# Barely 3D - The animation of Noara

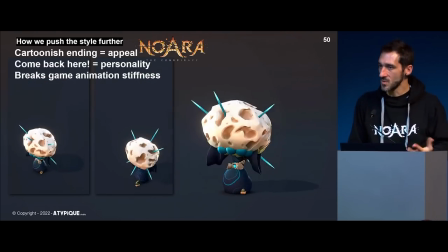(28:37)
I mean, there are like games that really goes way beyond what we're doing there, but I'm trying to catch up, basically.
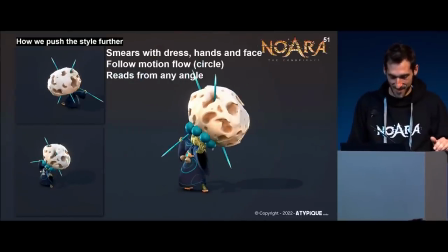(28:44)
So here I'm applying the smears,
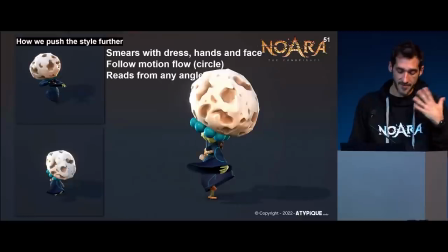(28:50)
or I'm trying to create smears using her face, using the cloth, and using her fingers.
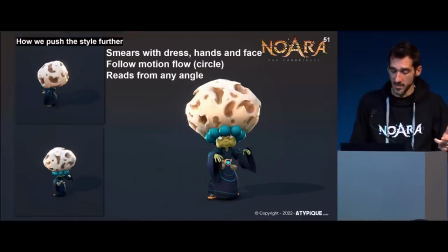(28:56)
And the way we do design our smears, so when you're doing it on screen, you're just taking point A, point B, and you're trying to make the link, favorizing point A or point B,
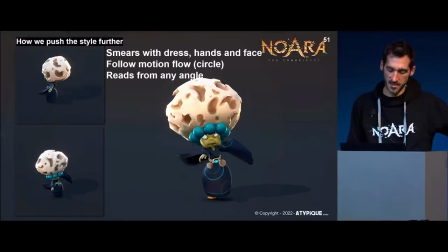(29:07)
so that you get the arcs of motion. We just do exactly the same.
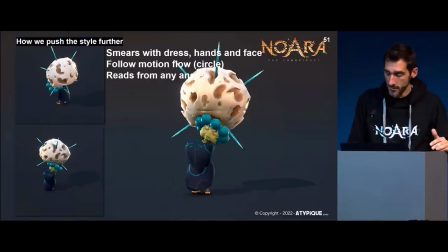(29:12)
I would use the motion path or whatever tool I have to track the hands, and then I will shape the fingers and the cloth along this path.
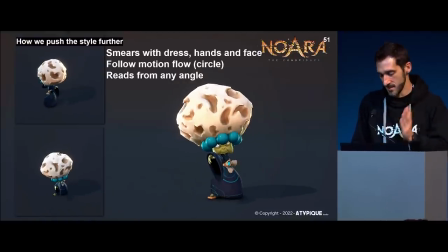(29:22)
So I do believe pretentiously that it does look cool from the front view, but also from the top view.
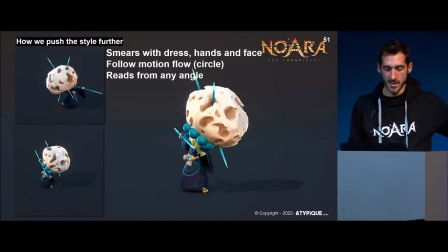(29:30)
You clearly identify the rotation of the character.
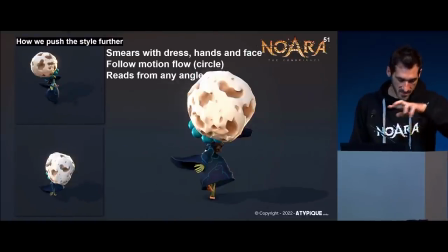(29:33)
When she will be spinning just now, you will see the circle, whatever the point of view you're watching the animation from.
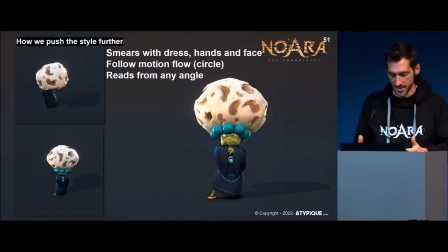(29:41)
So you do understand, even though that's a super fast animation, that she's rotating to throw those needles.
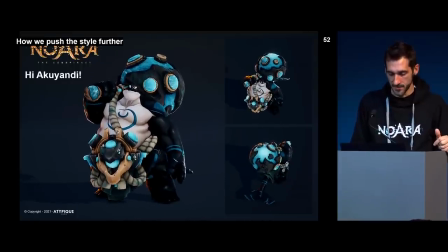(29:49)
This is the King Akuyandi. So he's the king of the main character at the moment in the game. You really don't want to mess with that guy. He's pretty big.
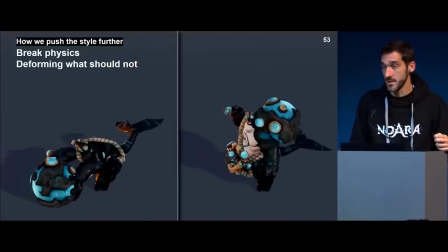(30:00)
And this is his main attack animation you already saw before. So what I want to show you here is that if we want, we can break physics. We don't care. So even though his hammer is made of stone and glass, I will make a smear out of it.
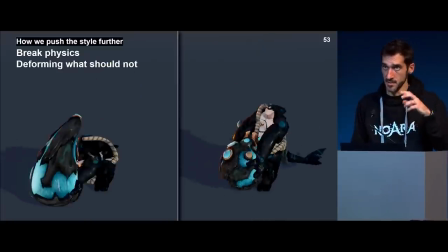(30:17)
You know, I will stretch it just that you can clearly read the arc of motion before it touched the ground. And I'm squashing it and making it like a bit bouncy to bring more impact to the animation.
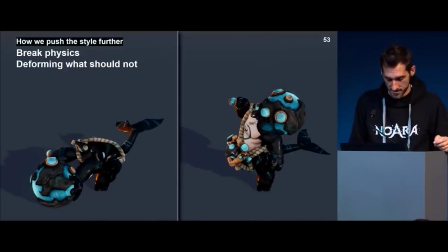(30:32)
So yeah, that's the idea. So let's get techie.
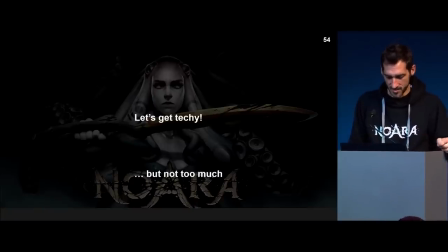(30:37)
I guess some of you will be really, really disappointed about what you're going to see because it's absolutely not technical at all.
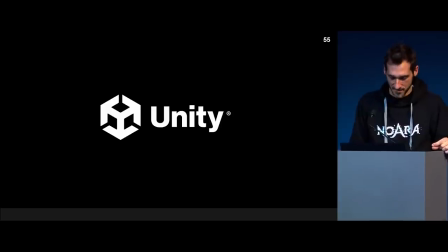(30:47)
We're using the game engine Unity to do our game, and our
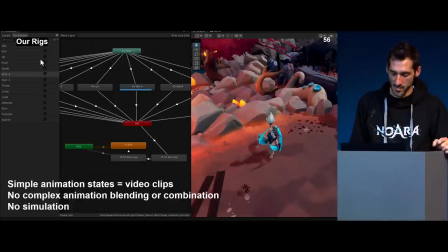(30:52)
animation state machine is like the most like basic stuff you could do. We don't use blending of different parts of the body. We don't use body mask. We don't blend different anim states.
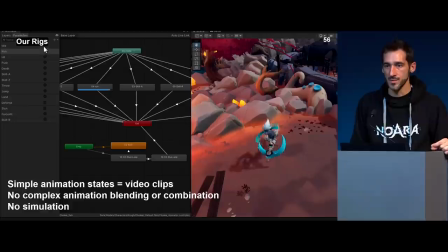(31:08)
Basically, we're dealing with our animation as you would do in an image sequencer, if you will. And we are just triggering like the attack animation. It ends, it goes back to the idle pose and the idle animation will start.
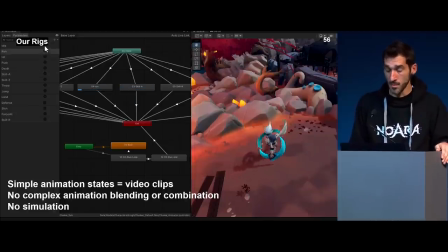(31:23)
That's the way we'll deal with our animation. The cool thing about that is that we can use flat hierarchy.
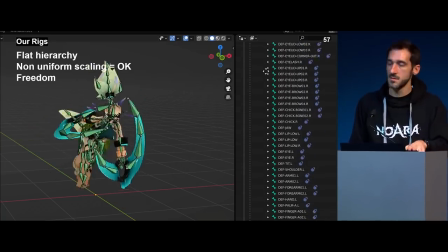(31:30)
So basically, this is the deformation rig, the one that is in the game engine.
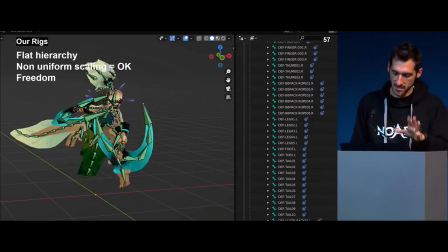(31:36)
You don't export your control rig. This is, yeah, all the animation is based on that.
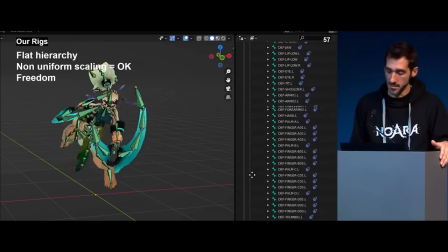(31:41)
And even though you are seeing some chains, like on the boomerangs, on the limbs, or whatever, those bones are not parenting one to the other. They are just doing their stuff like independently. So the cool stuff about that is that we can use non-uniform scaling, which is a big problem with game engines.
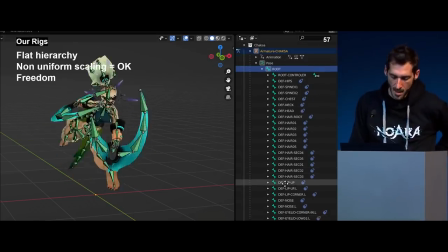(32:00)
Game engines don't like that. If we want, we can stretch a bone, for example. It won't affect the children because there is no children in the end. The problem with that technique,
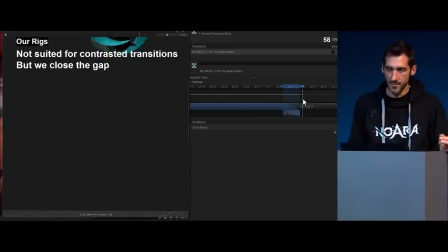(32:11)
you could use it, but if you want to transition from between two animations that are very contrasted in the pose, it's a bit like trying to achieve a rotation with a shape key. It's impossible because they are just moving like in a linear fashion.
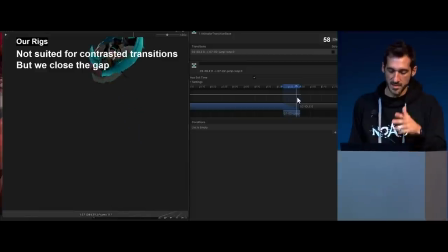(32:25)
You know, they are not rotating. It's the same here. You can see the bones going from point A to B independently. So the character bodies, the boomerang, are just like getting totally like wrecked or whatever, and then she will recover. But we don't do this kind of transition.